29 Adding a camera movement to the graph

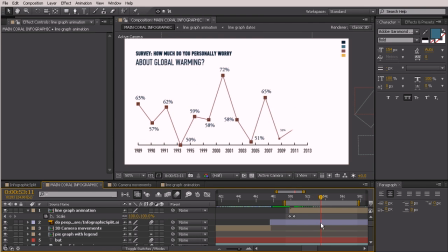16:21 And something else nice that we could do at this point is just as the camera kind of stops moving, we could start to scale this comp down because we don't have any more overlap. So that's going to be, let's see, right about here.
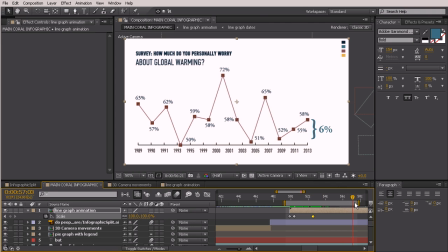16:39 Let's just do a really slow scale down of this whole comp. So it feels like the camera is still moving backwards. So we'll just scale it down to right about there. And you can see that's just really, really nice and slow. Let's see where we need this to end. So I'm just going to pull that back. We'll hit the period.
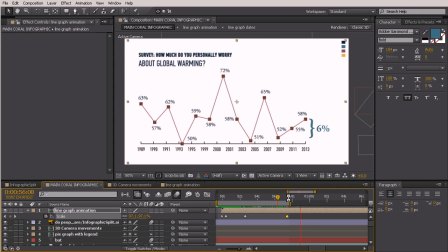16:58 And overall, it's much lower than it's been in the past. So you may ask, what are some of the costs that have been in the past?
So right about here where he says past, that's where that last keyframe needs to be. So it is going to be very, very gradual,
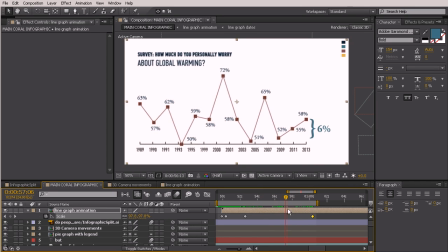17:15 but it's nice to have just that little bit of movement instead of just having it sit statically on the comp. And the only other thing I would change at this point is that this feels like it's a little bit far over to the left.
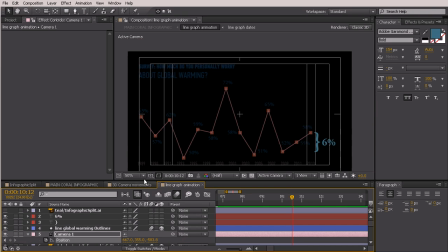17:32 So let's go back in here. Let's turn off our title action safe.
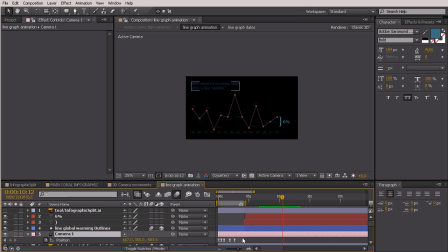17:39 Select our camera. Come over here to our camera movements. Just sit on any one of those positions. Select all those keys and then come over here to your X value. And we'll just bump the whole thing over a little bit to the left.
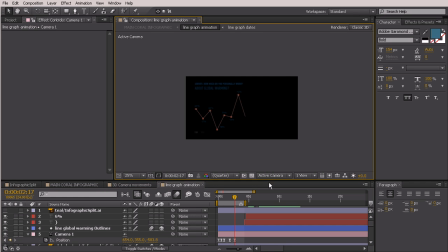So to fix that, we're just going to come over here to our last camera's
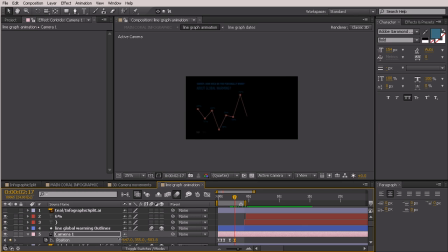18:08 last keyframe, and we'll move this over to the right a little bit by dragging the camera position to the left. Let's just pull that out. That looks pretty good. The 6% isn't moving with us, so we probably shouldn't go quite that far.
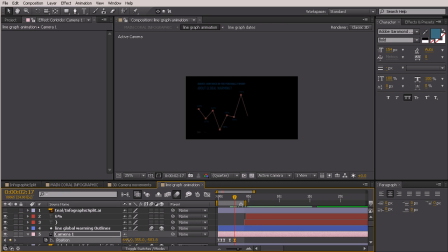18:29 So let's go ahead and come back in here and just tweak that a little bit, just maybe right about there. And then we can grab the 6% and its bracket and just scoot that over.
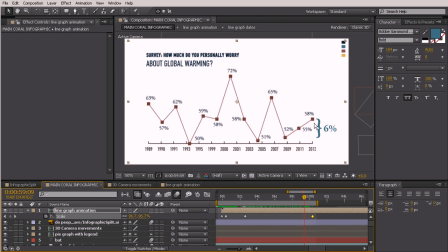18:44 So that's going to probably look just a little bit more balanced on the outside. If we come back out here, that just looks a little bit more centered than what we had before. So really, really easy, just kind of time consuming because you have so many repetitive things to do.
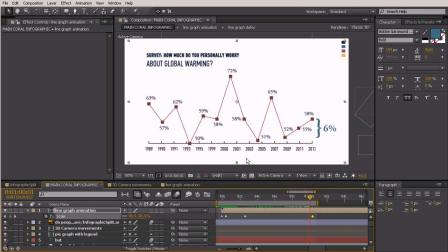19:01 But overall, I think this turned out really nicely. And in our next lesson, we're going to transition from this graph to our question, which is kind of the next thing he says about what's being done to
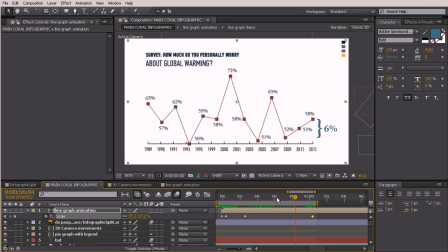19:17 what causes the damage overall to these coral reefs. So then we'll go into kind of some of those reasons. But the next thing we need to do is just get that question text on our comp.
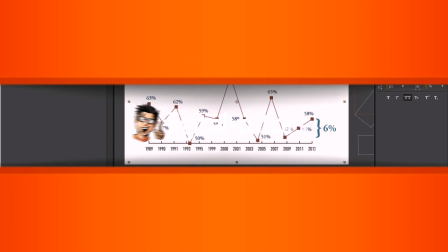19:28 So we'll learn how to do that in our next lesson.